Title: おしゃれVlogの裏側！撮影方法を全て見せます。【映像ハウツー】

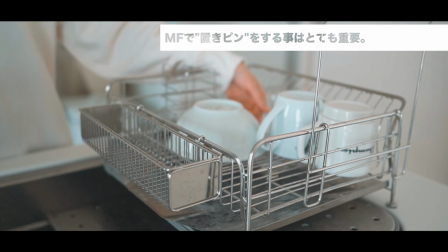で合わせるということになります マニュアルフォーカスで見せたい車体に対してピントを合わせることを置きピンって言うん ですねピントを置くっていうことですその場に なのでちょっと今日はまずその置きピンの
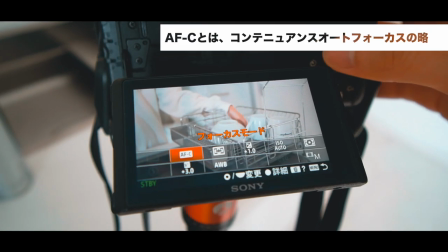仕方から説明していきますねまずですね このオートフォーカスモード今 afc
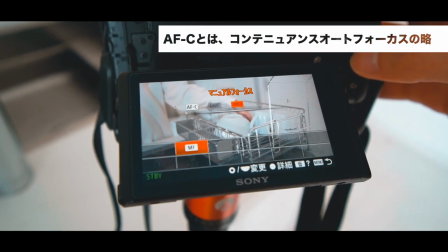てなってますよねこれはコンティニュアンス オートフォーカスっていうモードなんですけれどもこれをマニュアルモードに変え ますねそうするとねえとレンズについて
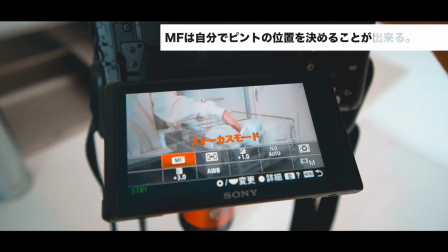いるピントリングで自分でこうやってフォーカスを調整できるようになります こんな感じですねここを今僕は回してますね
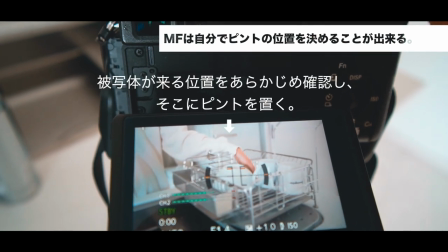これでねこうやって体のある位置にピッとピントを合わせるんですよね それが置きピンと言いますでちゃんまり体を離してもらって
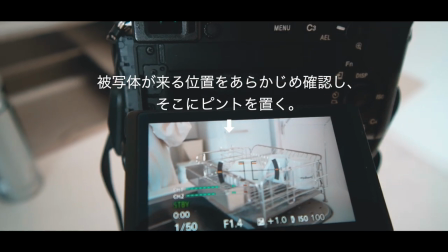はいでこの状態から撮影を開始するわけですねそうするとこういう映像になります
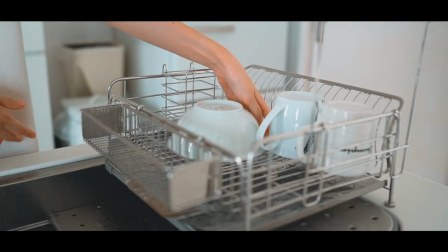はいという感じですねこうすることによってこの食器を取るというシーンに関しても しっかりとピントのきた映像になるわけなんですね やっぱりピントがねあの見せたいところに来てない映像って見ててこうもやもやするんだよね うーんなんかもうムラムラするムラムラしないか でこれをやった後にねあの必ずやらなきゃいけないのがまたオートフォーカスモードに戻すということですね それをやりはせるとね次のシーンでピントが全然合わないっていうね変な動画連発しちゃうでは次のシーンなんですけれどもあちら後ろにある棚ですねあれを使ったシーンをちょっと再現していきたいと思いますこのシーンは少し難易度が上がってくるのでちょっと説明長くなると思うんだけれどもまあ頑張って聞いて
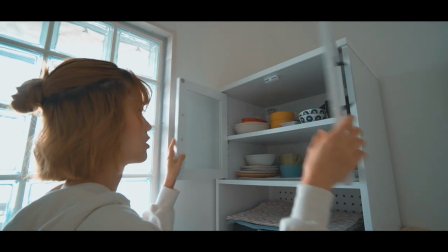じゃあちゃんまりさんオープンオープンはいこの戸棚だね
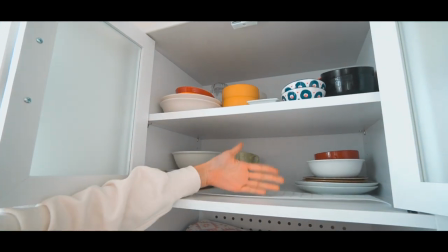そんなに大きくはないかなちょっとちゃんまりの手を置いてみてまあこんな一般的な家庭の一般的なやつって感じかな
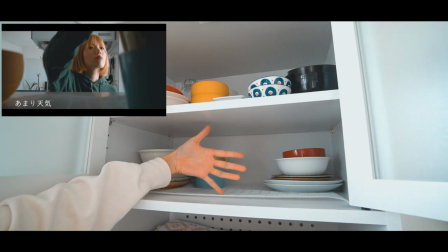この中にねカメラを入れて撮るわけなんだよねってことはだよかなり広く映せるレンズじゃないといけないわけだよそうだねでここで登場するのがこちらじゃんはいこれはね超広角レンズというものになります先ほど紹介した機材紹介の中には入ってなかったんだけどねこういうシーンでは絶対に必要になってくるんですよ
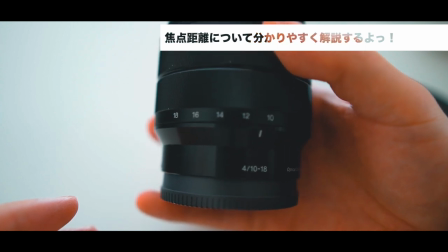はい皆さんこちらを見てくださいレンズに10、12、14、16、18っていう風に数字が書いてますよね
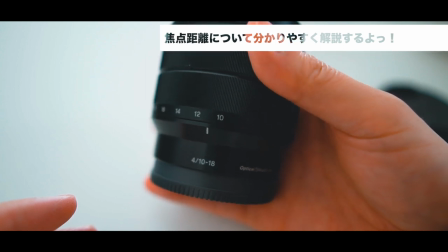これが焦点距離っていうものなんですよ前回の動画でも説明したんだけど
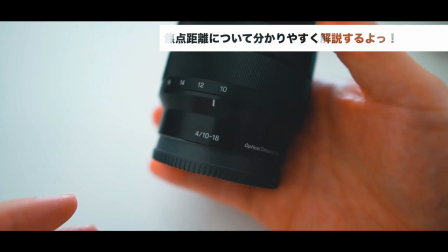焦点距離の数値が小さければ小さいほど画角が広く撮れます
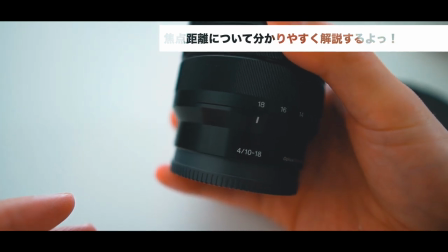焦点距離がこうやって伸びて数字が大きくなれば大きくなるほど画角は狭くなります
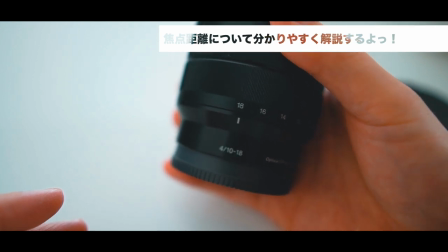ただ遠くのものを近くに映すことができたりするんですねその理論でいくとあの棚の中にカメラを入れて撮るとき
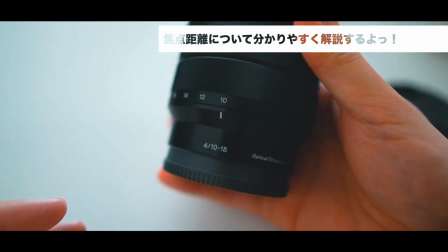焦点距離は10ミリで広く撮った方がワイドでいい映像が撮れるっていうことになるんですね
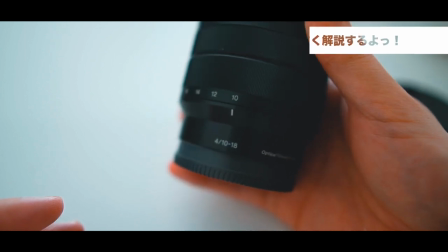口で言うよりね実際に画角見てもらった方が早いので見てもらいましょうねはいこちらが24ミリでの映像です
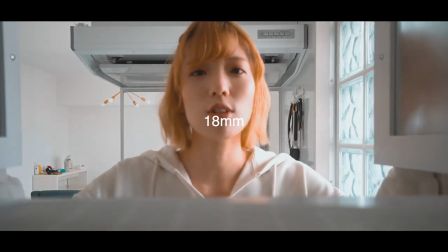結構狭いですよね続いてこちらが18ミリさっきのに比べてちょっと広くなりましたね
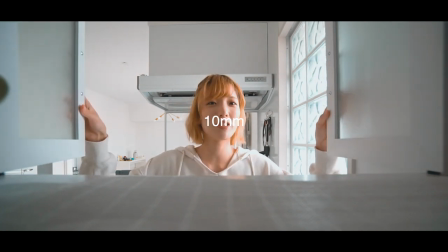そしてこちらが10ミリです全然画角違うめちゃくちゃ広くなりましたね
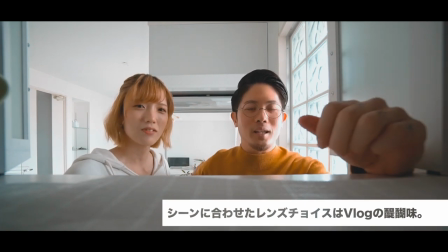という感じで焦点距離によってかなり映せる幅っていうのが変わってくるんですよ
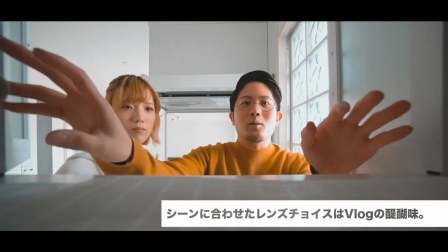やっぱりこの食器棚とかさこういう色々食器があるわけでさ
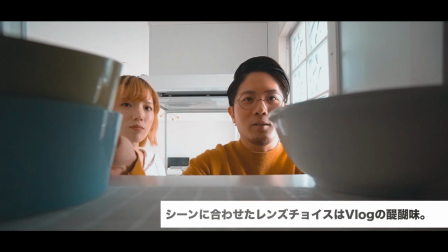こうやってちょっと置いてある食器が映ってる方が臨場感出るっていうか
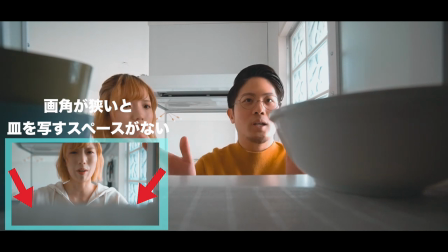棚の中から撮ってるなっていうのが分かるから広い画角でこういうものを手前に入れておいてですね
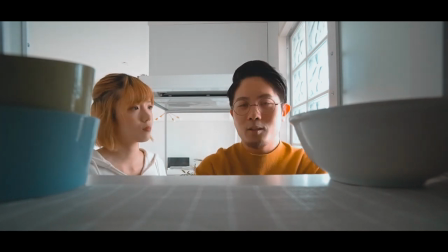食器棚の中なんだなーっていうのを意識していただくっていうそういう絵作りが大切になってくるわけね
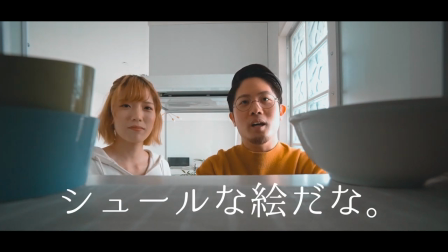そうですねシュールな絵だななんだこれ